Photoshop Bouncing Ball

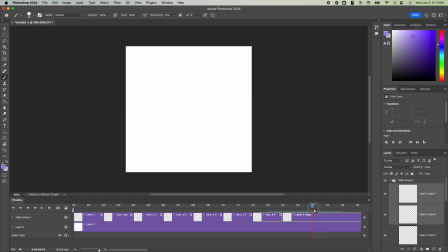I'm just setting us up here so that when we actually get into working, this goes a little bit faster. And there are some plugins that can make this a little less tedious to do in Photoshop.
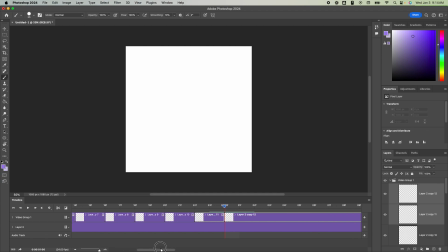Photoshop is actually not the best software to do animation in, but it is extremely helpful in understanding how exactly animation or frame by frame animation actually works.
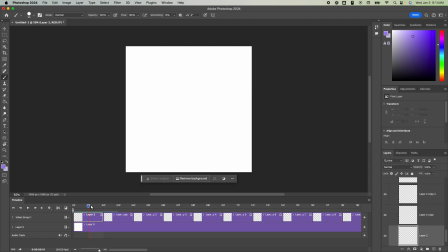Okay, so that should give us enough to work with for now. So I'm going to go back and select my first layer, layer 2 over here, and I'm going to use the paintbrush and set myself up with a hard brush, a decent size.
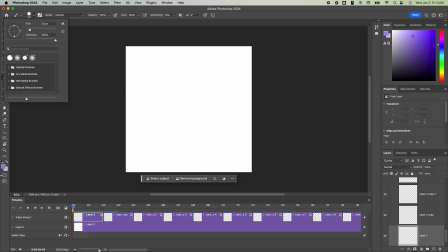You can also use your bracket keys on the keyboard to adjust this. and you can get a preview of how large that is. And I'm just going to start drawing my bouncing ball at the top of the frame here. Doesn't have to be perfect. We're just going to get a kind of a hand-drawn feel.
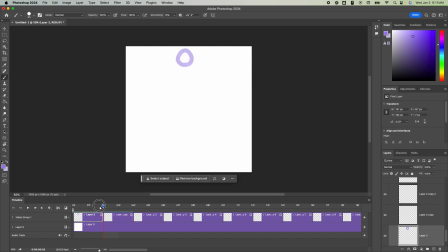Those of you with iPads will definitely be at an advantage here, and you'll see how nice it is to work with that. Okay, so you'll see as I scrub through the timeline here, what happened when I got to frame 2
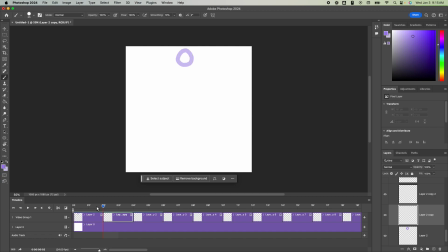is our previous drawing stays on there, but it lowers in opacity, and that is what is that onion skin setting. So it shows us in a lower opacity what the previous frame looks like.
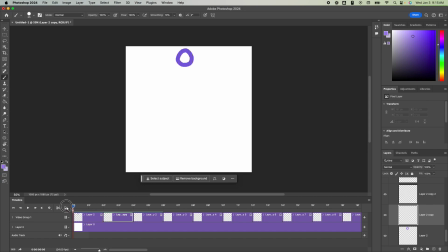And it will also show us the next frame, what that frame looks like. But for us, because we're 2 frames long, that won't particularly matter. But what this is nice for is I can now see, okay, this is where my last frame was. I'm going to draw the ball falling a little bit below here.
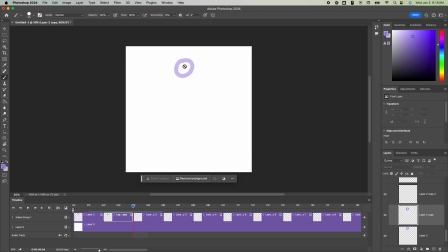And then if I move forward 2 more frames, as my ball falls, it will pick up speed. And so I want this one to be a little bit further away. So we were overlapping, kind of just below the middle here. So I want this one to be even further.
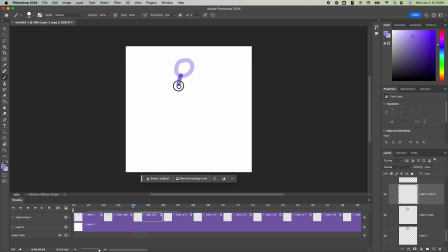And I'm also going to start to stretch it out, because as it gains speed going down, we're going to give that appearance of motion by thinning it and making it look like it's stretching from top to bottom so that it's picking up speed and going faster.
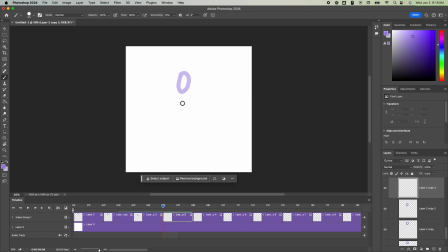I'm going to continue doing that. I'm going to space this one out even more, maybe stretch it out even a little bit more, and you want this to appear like it has consistent volume. So as it stretches, or as it gets thinner, it also needs to get longer, and that will make it appear more natural.
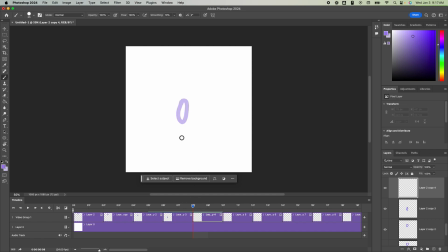So I'm going to keep going here. Probably should have drawn a floor in here somewhere.
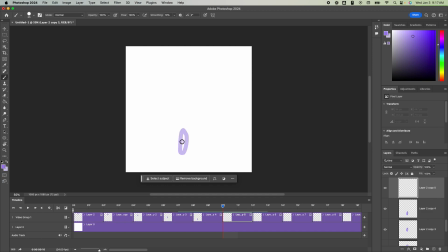Okay, we'll say that that is the floor. So as it hits the floor, then it will start to squash, right? So go back to something like a regular shape.
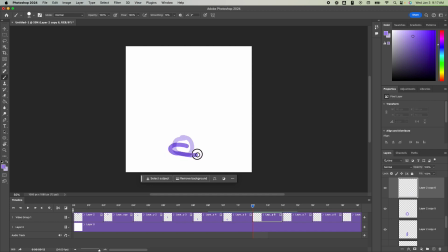And then as that momentum and weight hits the floor, it's going to squash down because it's hitting the floor so hard. And once it's kind of flattened out, then it's going to rebound
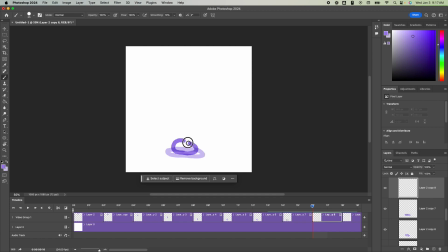with about the same amount of speed that it had when it hit the floor. And then it will slow down as it gets towards the top of its arc.
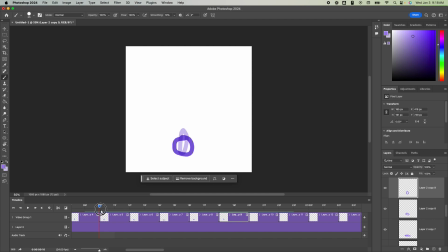If we wanted to, we could go back and copy this frame so that we are being consistent in how this ball is reacting.
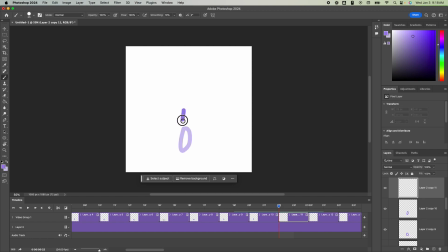But for the purposes here of this demonstration, it's going to look a little bit jittery. And that's okay. It gives it kind of a nice hand-drawn animated feel, kind of like a cartoon.
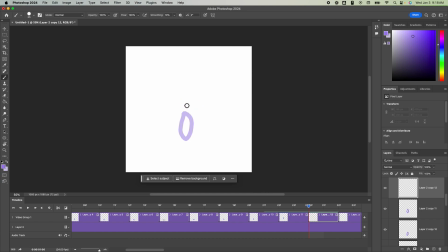That one's too fat. So as it goes up, it's pushing against gravity. It slows down, which is why I'm drawing these closer together. And the ball is also starting to
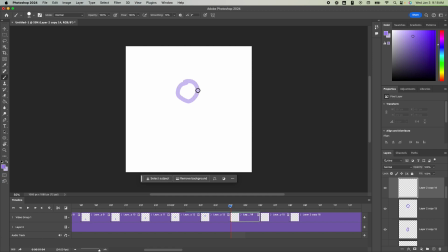squash again back to a normal shape. So I'm going to draw quite a few overlaps up here because it's really slowing down. Let's do one more. I'm going to split this one here.
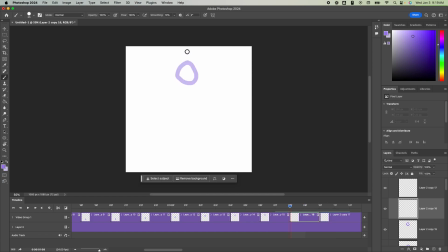Okay. And this will be our last frame. Okay, I'm going to delete that last one, and then I'm going to zoom back out and adjust our
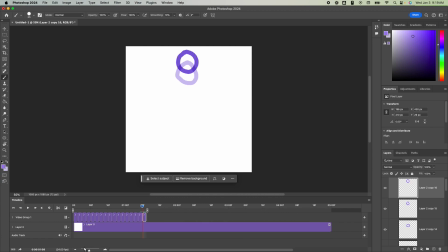play length to just the duration of our frames. And then I'm also going to go back into our flyout menu and turn off onion skins, because when we play that back, we don't actually want to see the opacities of the previous frames.
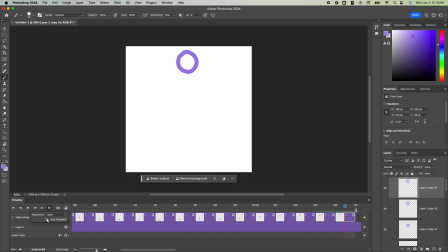And then in my settings, I'm just going to make sure that loop playback is on. And then, as you can see, as we scrub through, we get this illusion of motion going on. You can hit play, or you can also hit spacebar, and you can see that we get our first GIF animation.
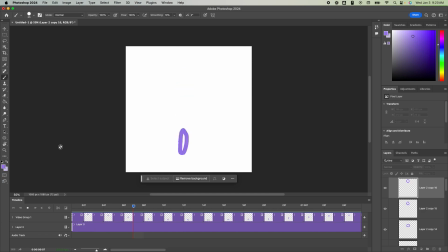So the illusion of motion here, what's happening again is as the ball moves down, it picks up speed, and we give that illusion by spacing those drawings out more, as well as using the principles of squash and stretch.
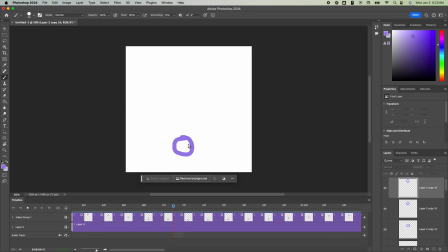So we start to thin the ball and also elongate it so that it looks like, as it's picking up speed, the bottom portion of it leads the top portion and starts to stretch it out.
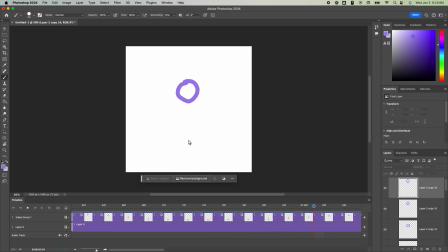And then when it hits the ground so hard that it squashes again and then goes in reverse, going back up. So that's the principles of frame by frame animation. We could, on this first layer here, you could imagine doing as many layers here as you need to.
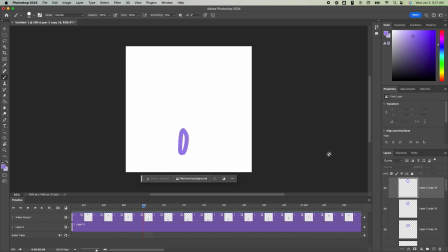But you can do all kinds of things in here with Photoshop, where if you wanted to animate perhaps another object, you could set up a separate video group doing that, or I could add a fill here to this first layer, except in a different color, if I wanted to give this a background.
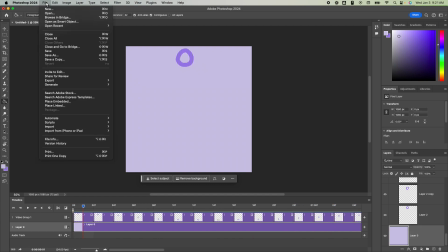And then to export this, I'm going to go to File
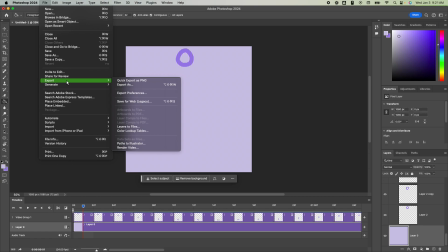and Export. And we have to use this Safer Web Legacy.
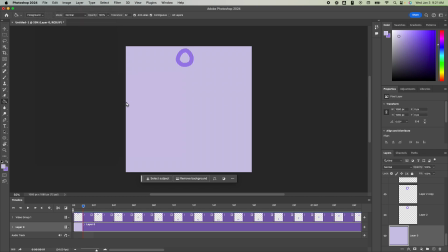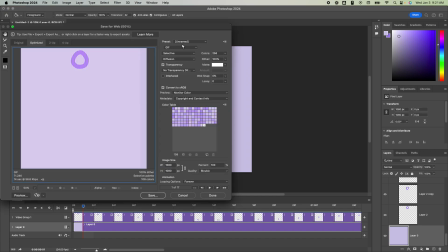It's thinking for a second here. Okay, and then the preset, it might be a GIF, so go ahead and use that.
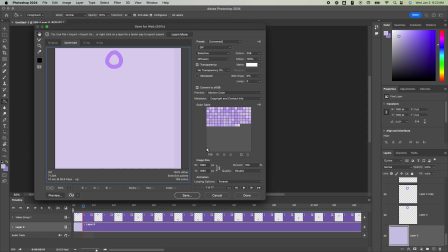Sorry, my Photoshop's freaking out a little bit here. All of this is okay for our purposes. Set the looping up forever, and this is a pretty small file size, so that's totally fine.
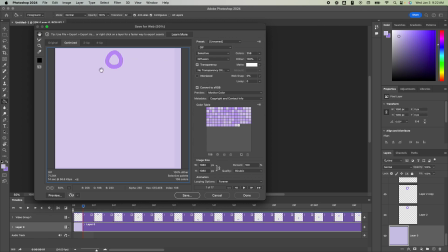You can adjust these so that it can reduce the file size of this if you needed to.